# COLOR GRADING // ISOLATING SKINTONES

If you're like a one-person band, or if you're like a big marketing team, they literally have a subscription for every kind of scenario.
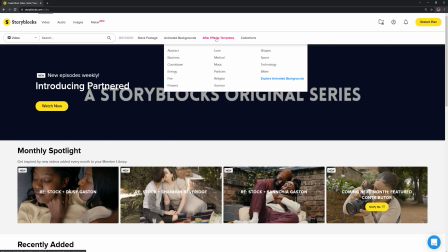[8:20]
So if you want to check out the first link in my description, that is going to take you over to Storyblocks, and you can check out the really affordable subscription offers that they have. I really do recommend going and doing that, because I actually use Storyblocks all the time, especially for my commercial stuff when I need shots here and there for different things. Anyway, back to HSL secondary, where we are going to, lock up our skin tones.
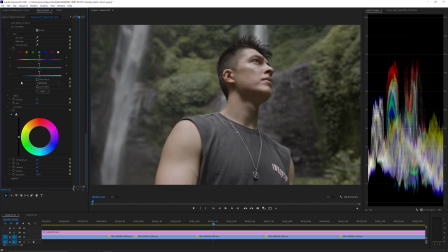[8:39]
We're going to lock them away in a locker so that no one can touch them, no one can touch the hues and everything else. I don't want people being touched. I don't want no skin being touched, all right? So what we're going to do is we are going to go and we are going to get our little pipette.
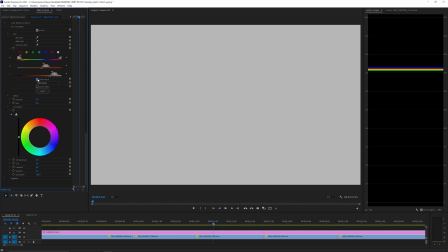[8:54]
I'm going to click on Mikey V's skin, and I'm going to go on Show Mark. Well, Premiere Pro, mate. Are you taking a mic or what? Right, basically, you lot know the deal.
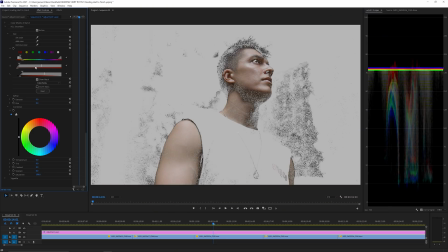[9:05]
I'm going to select all of the skin tones, however your program fancies doing it. But anyway, let's grab these skin tones.
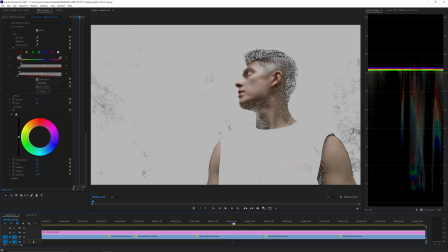[9:11]
I actually want to get back on my hero frame, so somewhere about there, I need to make sure his nose is in there. Come on, the skin tones, we can get you a little bit better. There we go. Cool. Right, now we're talking. Now we're looking pretty good. If I can get a little bit of his hair in there. Cool. Now I'm going to add a little bit of blur, which is basically going to get rid of all of this stuff in the background.
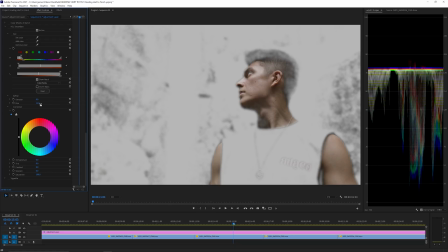[9:30]
You can obviously mask around your subject if you really want to get scientific and close with it, but I'm going to go for something about, let's go with that. Now, obviously, if we start, doing our grade here, we're only going to do the skin tone.
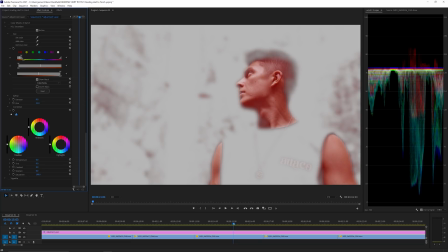[9:45]
So I could either turn Mike into the Hulk, he's going to look like he's been on a beach sinking way too many San Miguels, or he's been under some ice and he's got all kinds of hypothermia going on.
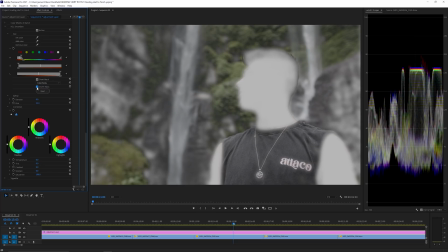[9:58]
That's not what we want to do. We obviously want to invert the mask so that we select all of the background and we can only change the colours in the background, and we've locked away our skin tones there. Look, we can't actually touch them skin tones now.
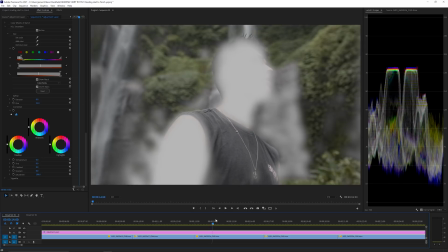[10:11]
And if you go all the way through, we're looking pretty good.
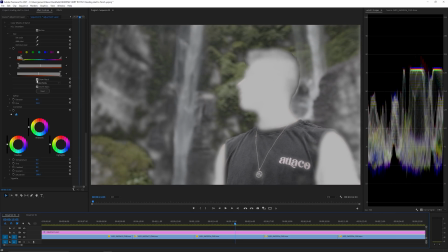[10:14]
Obviously, we've got a feather on this, but if you really wanted to, you could really go in and refine that, but it would take you a little bit of a while to do it.
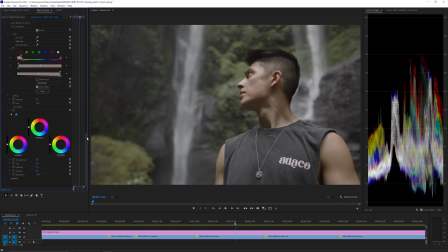[10:21]
So let's get rid of our mask there. And now I'm going to go in and I'm going to make our look.
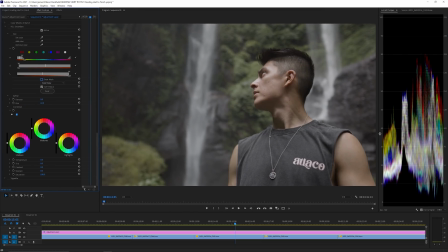[10:28]
I'm going to add our grade. I'm going to add the way that we feel about this image. We're going to make it really cold. I want to contrast them skin tones with the background. So I'm actually going to bring this down temperature-wise and add some nice blue to the shadows. So if you watch up here, I'm actually just going to give you an example of how we're changing the background, not the skin tone.
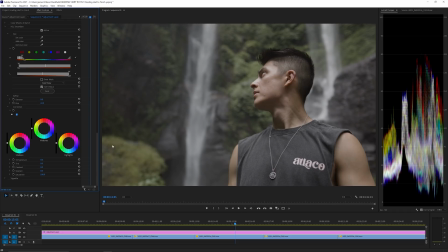[10:47]
So over here on our scopes, check out them reds. I'm going to add some contrast to this image, right? Them reds don't change, right? Them reds are locked, and we're just changing all of that in the background. Now, obviously, you don't want to go mad with this.
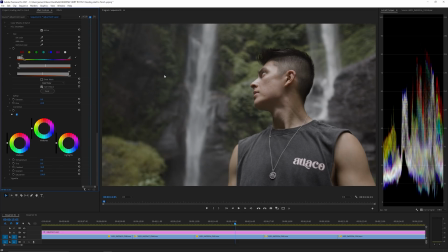[11:01]
I actually just want to add a little bit of contrast in there because I actually want to bring down and make that pop as well. I want to make the old waterfall pop. So something like that. Let's see how we're looking now. Boom. See, I like that. I really like how that looks. I want to bring it down a bit in the background, make it a bit more dark and dungy.
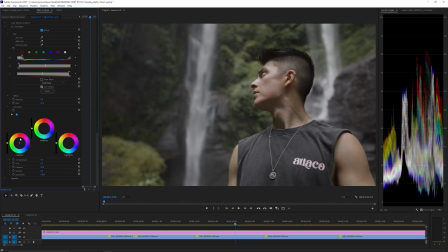[11:21]
And so what I'm going to do now is I'm going to go over to my shadows, which obviously the shadows are going to be these darker, more grayer areas and in between the greens. Let's add some nice blue and cold in there. Now that should really make them skin tones like burst out of the frame.
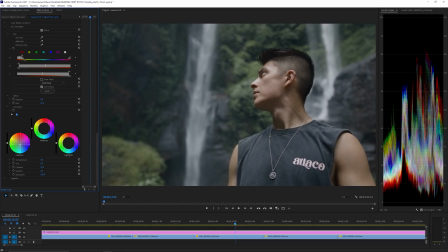[11:41]
Somewhere about there.
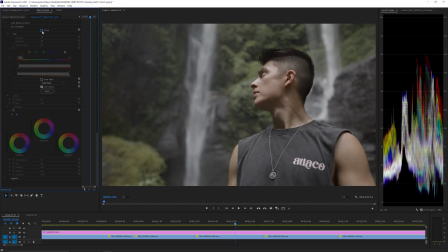[11:45]
Now, if I activate and deactivate that, them skin tones right now, without that HSL on it, don't really pop. They don't like smash you in the face, right?
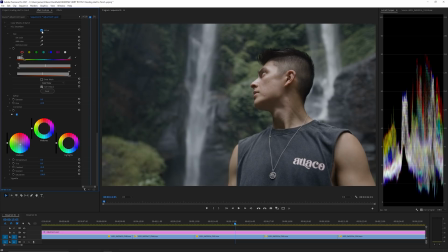[11:56]
But when I add that and I add that contrasting colour, that cold to the background, them skin tones for me now are just leaping out of the frame looking at me. And I really, really like how that looks. Obviously, we got these greens in here as well, and I can add a little bit of like warmth to them if I really want to.
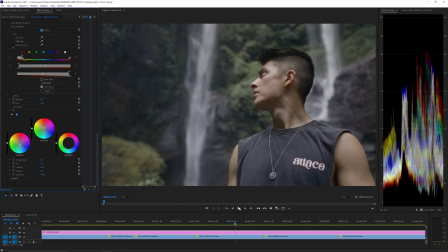[12:13]
Now, how does that look? See, I quite like how that looks. I like that frame.